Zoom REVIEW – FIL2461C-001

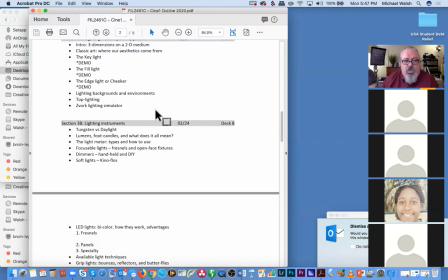155:32 We also talked about color temperature.
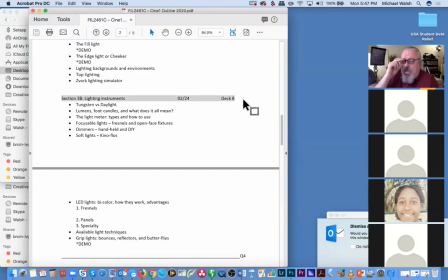155:35 We talked about the color, the quality and color of light indoors with indoor fixtures versus outside, or fixtures balanced to work outside. LEDs are balanced principally to work outside, or they can be adjusted to work in either environment, indoors or outdoors.
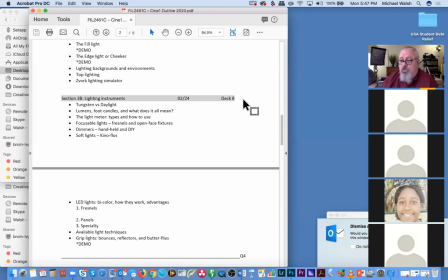155:52 Traditional Hollywood motion picture lights were always balanced for indoor use, and that color balance was 3200 Kelvin, and it was kind of orangey. Daylight sunshine is about 6,000, 5,600 degrees Kelvin, and that's a bluer quality of light.
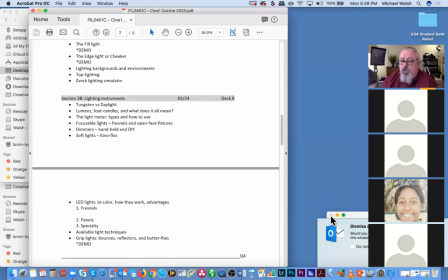156:12 LEDs tend to be balanced for that blue lighting that we see outside, although some of them are what we call bicolor, and they can be adjusted for their output to be either orangey or bluish, depending on what kind of prevailing available light you have.
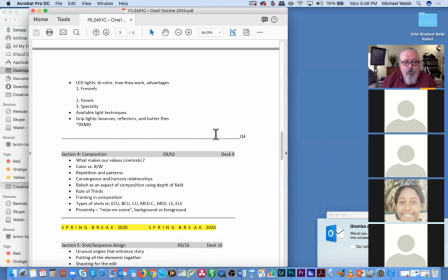Coming up in the week before the break, we talked about composition
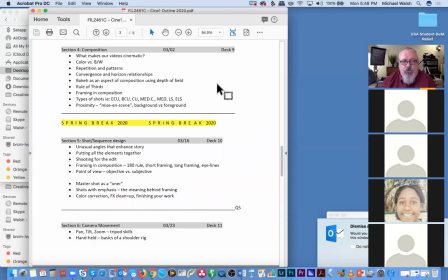156:43 in terms of pattern, repetition, balance, proximity, hierarchy. We talked about vanishing points. We talked about the rule of thirds. I think the rule of thirds is your biggest takeaway from that week,
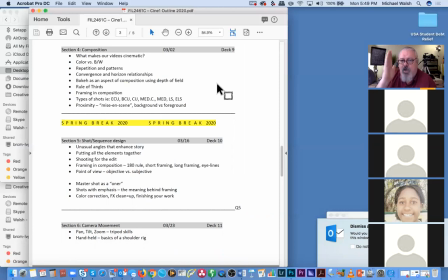156:59 and that was the notion that we could divide up the motion picture frame into zones, right?
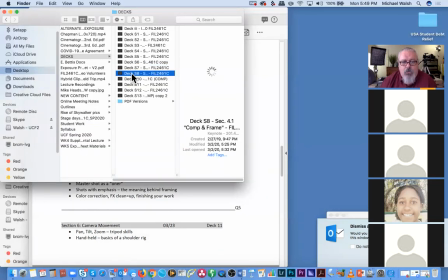157:05 And we could, if we placed information at those points of
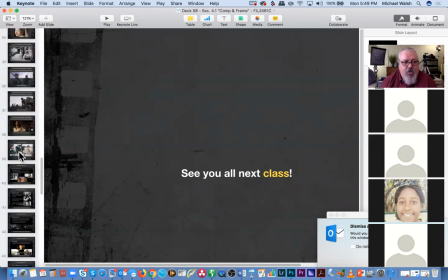157:14 intersection in the motion picture frame, we could create focal points that would be, our audience would be naturally drawn to. Okay, so do you remember
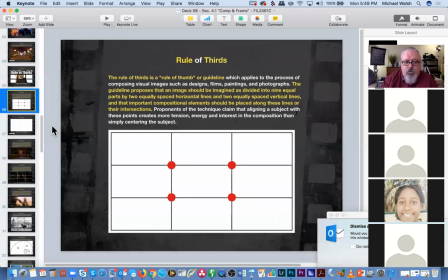157:29 this diagram right here?
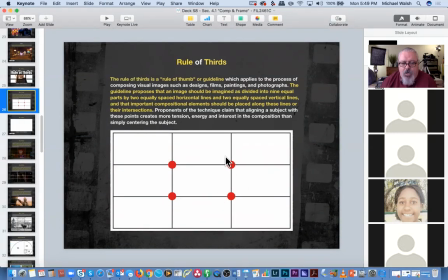157:38 If we took the standard 16x9 frame and we made a tic-tac dough board out of it, right? We have four points of focus that result from all these lines of intersection.
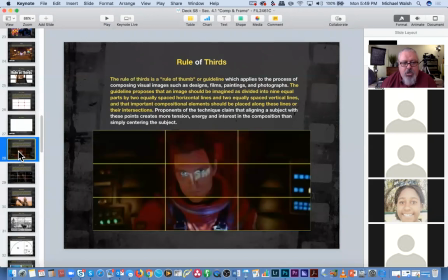157:51 And when we put things compositionally at those intersecting points,
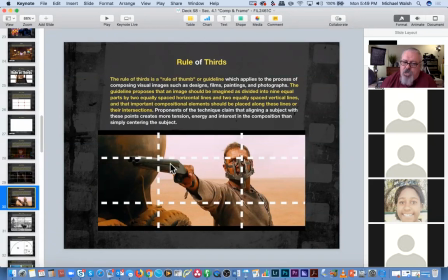157:57 it naturally draws the audience's attention to those focal points. So we talked about Mad Max here and the fact that he was captured by the sand people, and he still had his face mask on with the chain, but he managed to grab a gun and he was going to
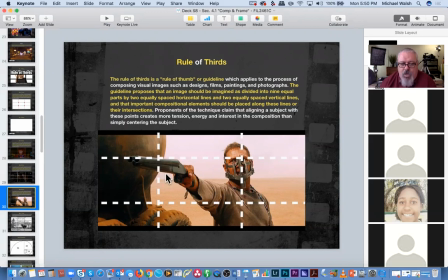158:17 negotiate for or fight his way free. And the cinematographer, who was John Seal, put Max in the right upper one-third focal point and the gun in the upper left,
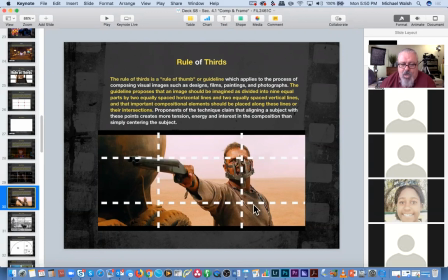158:31 which balanced the frame horizontally, left and right. And it gave weight to the top of the frame, top and bottom, and created a focal point for the gun and a focal point for the expression on Max's face, indicating that he's at this point all business, right?
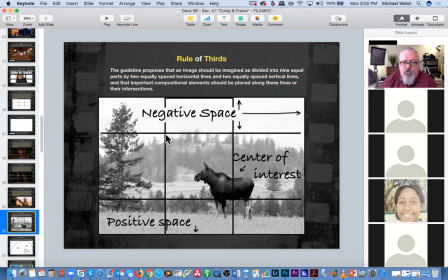158:52 We talked about the spaces created by the rule of thirds, how there was negative space and positive space. We talked about the implications of having objects in the lower frame or objects in the upper frame being positive or negative
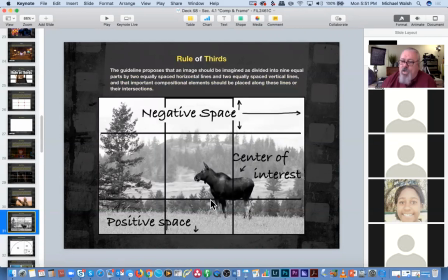159:09 aspirations, like horizons in the top of frame tend to be more positive, and the bottom of the frame tend to be more negative. We talked about the golden
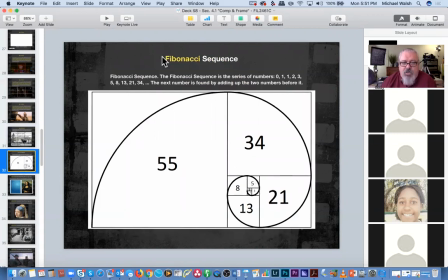159:26 ratio, which was based on the Fibonacci mathematical sequence. In other words, our eyes are drawn to particular parts of the frame.
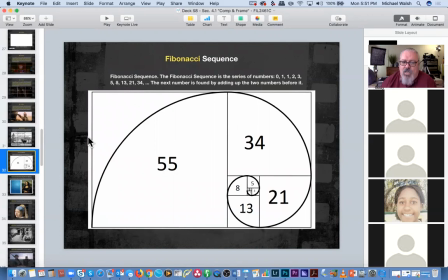159:35 The theory behind the golden ratio is that our eye scans the edges of a frame first and it works its way in towards the center. Okay, so if we apply the Fibonacci mathematical sequence to the golden rule, it gives us a scan pattern for our eyes that starts in a corner and works its way around the edges,
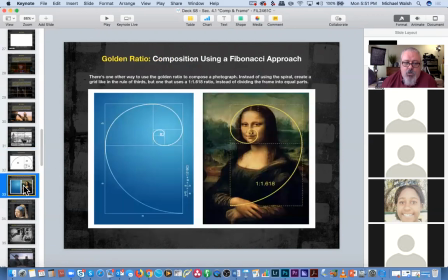159:56 concentrically working its way towards the center of an image. We showed how it worked with images like the Mona Lisa and
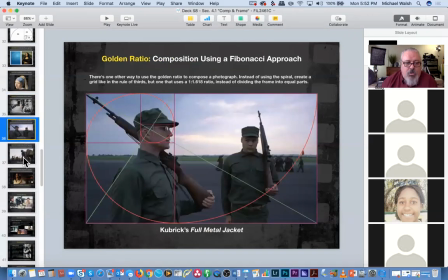160:04 Vermeer's Girl with a Pearl Earring, and it also worked with Kubrick and his Full Metal Jacket.
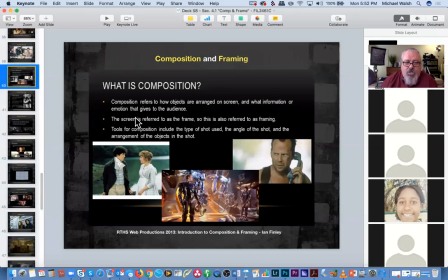160:17 We talked about coverage, we talked about wide shots, medium shots, and close-ups and what they were good for. Close-ups for performance and the conveyance of minute details in a story.
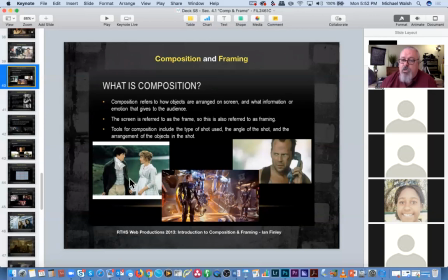160:35 Medium shots as being shots that showed us basically what, you know, who's involved in an exchange and what the basic exchange is about without too much fine detail.
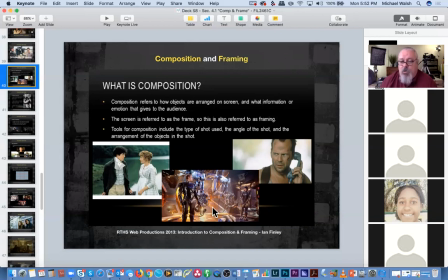160:50 And then the wide shot shows us where we are and how many people are involved or what location we're in, right?
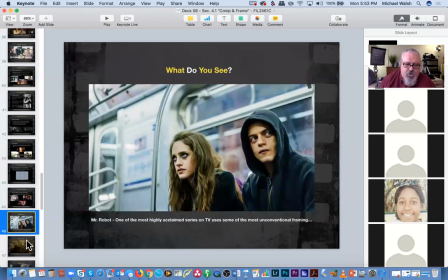160:58 And then we compared a bunch of the images from Mr. Robot to
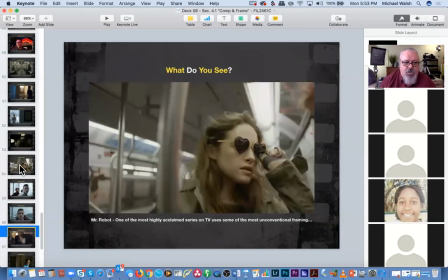161:04 support the ideas of compositional arrangement and what was happening in each of these particular
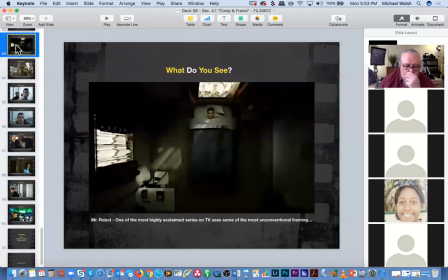161:14 frames, right? Then we had our spring break. After the break, we came back and we talked about coverage.
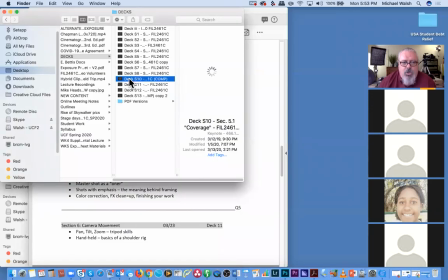161:22 The main takeaway with coverage was the notion that when we're shooting film, we are collecting a series of images that we're going to string together into a scene,
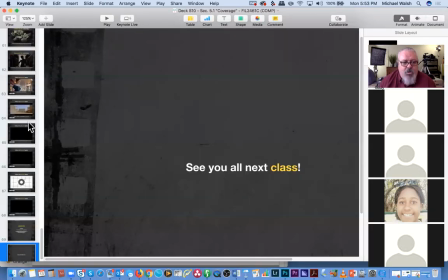161:34 and that that scene is going to represent a story with a narrative that we hope the audience receives in a predetermined way.
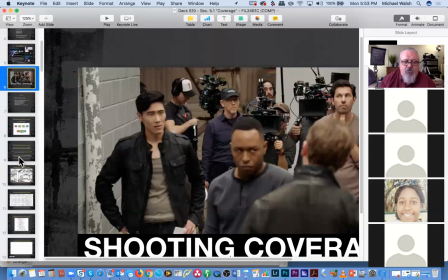161:45 Okay, so shooting coverage was all about gathering the
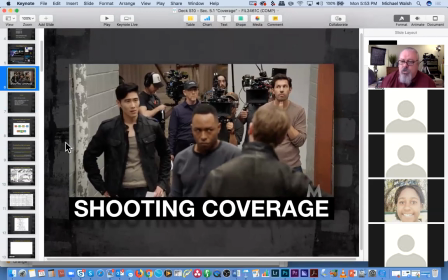161:51 pieces in the right kinds of compositions and in the right kinds of
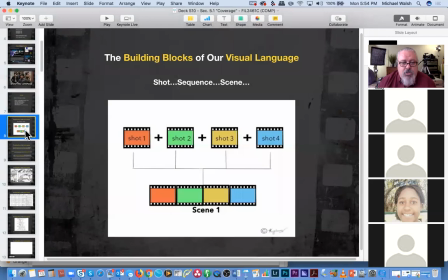162:00 patterns and sequences so that we can cut them together in an editing sequence and create a scene that flows nicely as the audience watches and participates in our story.
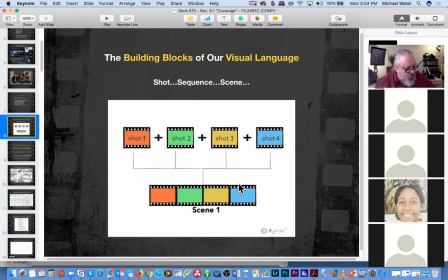162:17 We talked about different framing solutions that are classic forms of coverage.
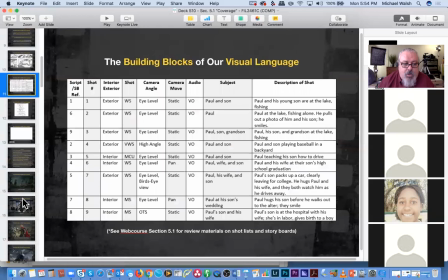162:25 We talked about close-ups. We talked about wide shots.
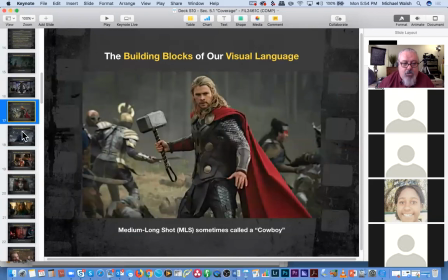162:31 We talked about long shots, medium shots, split two shots.
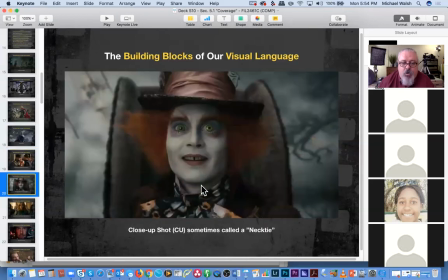162:39 We talked about different forms of the close-up. This was a standard close-up.
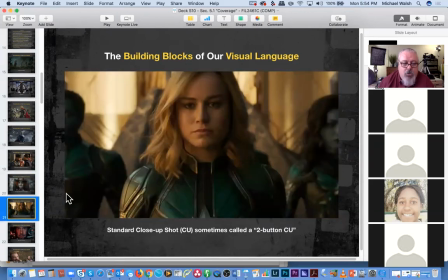162:43 We talked about a loose close-up. We talked about a big close-up.
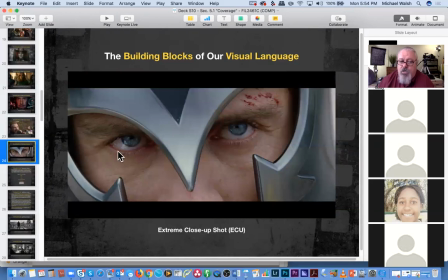162:51 And we talked about an extreme close-up. Different sizes that denote different kinds of action. This is a really serious moment where we see only eye performance from Michael Fassbender,
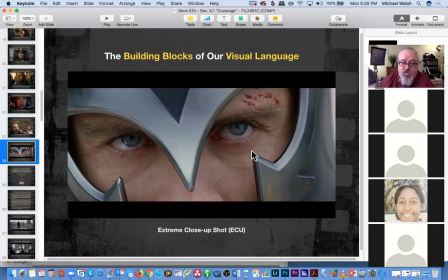163:06 so that we understand just by seeing the performance of his eyes how serious he is and how intent he is on reaching his objective.
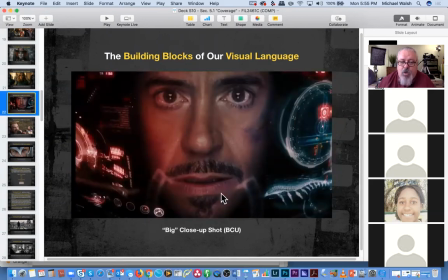163:15 In this big close-up, we see only Robert Downey inside the Iron Man helmet, so we can see his level of anxiety as he is encountering his nemesis.
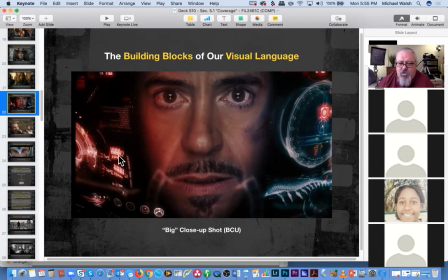163:29 We can also see all the details that he is managing inside the visor of his helmet when he's inside his Iron Man armor.
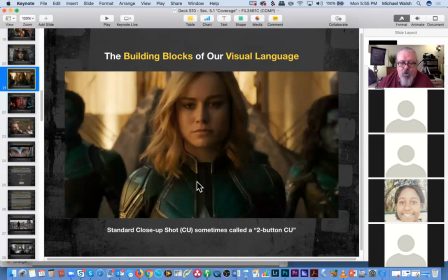163:39 This is Captain Marvel, and this is a standard close-up.